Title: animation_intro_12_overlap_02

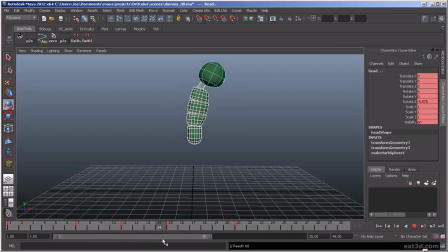4:14 Just to give it a little bit of, hang time while he's up in the air.
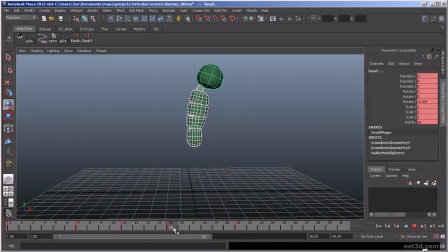4:31 So now, as he's going from this pose to this pose, you can actually start to straighten out.
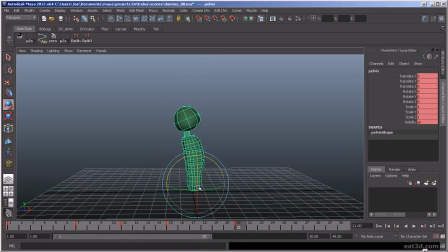4:48 And then what we'll do here is we'll have him, as he comes down, we'll actually have him overshoot a few frames. So he's going past his end frame, and then he's going to come back up.
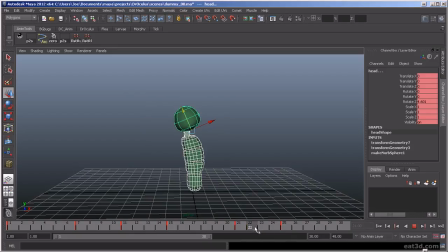5:06 So then we're going to select all these frames, all these objects, select this keyframe, middle mouse drag, and then press S to save a key. So now basically he overshoots it, and then he comes back to rest here. So then with these guys,
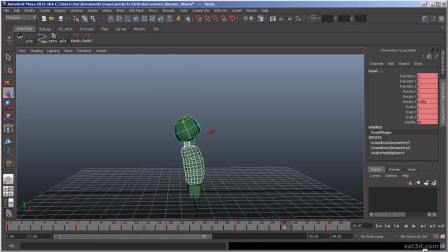5:25 he's going to start to come back forward here, and then back up to neutral here. Let's just zero that out. So now when we play it,
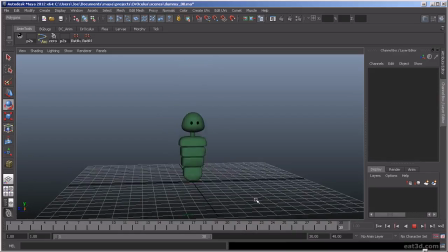5:44 you kind of get that more of a much more fluid, right? Timing's a little off.
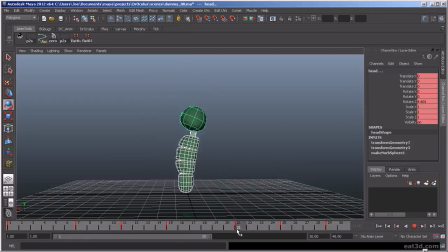5:54 I'd probably want to have him actually up here a little bit longer. And then on the drop, I'd actually probably want to take a few frames out of that to give it a little bit more weight.
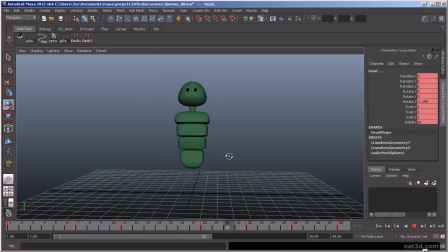6:14 So now see how he's coming down faster now, it gives it a little bit more weight to it. And then we'll add a hold at the end.
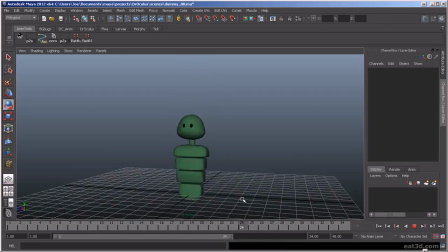And then it's a little abrupt the way it ends.
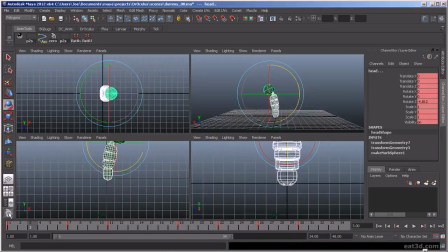6:36 So we'll open up the graph editor.
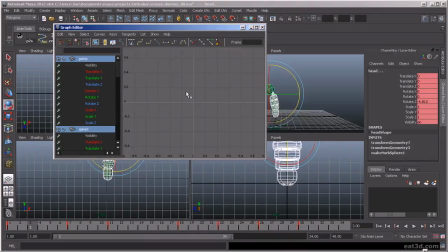6:48 Window, graph editor. All right, and let's take a look. Make sure that these tangents on the end are flat.
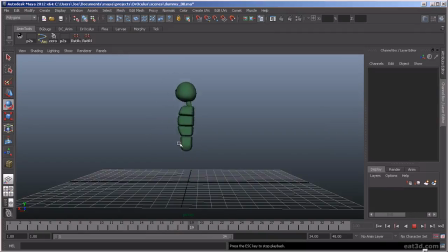7:03 So it kind of eases. See how it just kind of softens that ending a little bit out a little bit more. Okay, so now similarly, let's select all these guys.
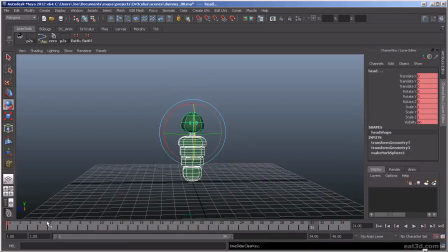7:19 We're going to delete all these keyframes. We go back here. If that was a rotation forward, so let's same kind of thing as we did last time.
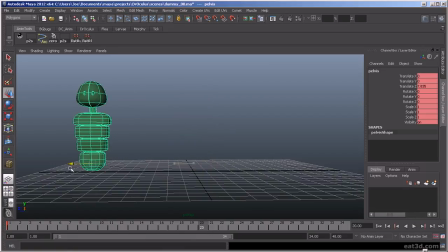7:33 If we frame 20 and we shoot him over to the left here like this, and
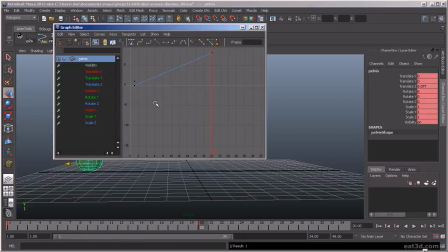7:44 let's open up the graph editor, and we're going to have this be flat, and we're going to have him kind of speed out of this keyframe. Remember, the steeper this curve is, the faster he's going to move, and then he's going to ease into this a little bit. So now if we play this back,
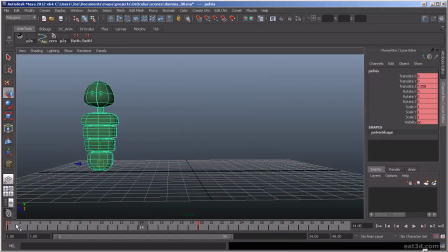8:06 you can see how it kind of speeds into the movement, and then it eases out.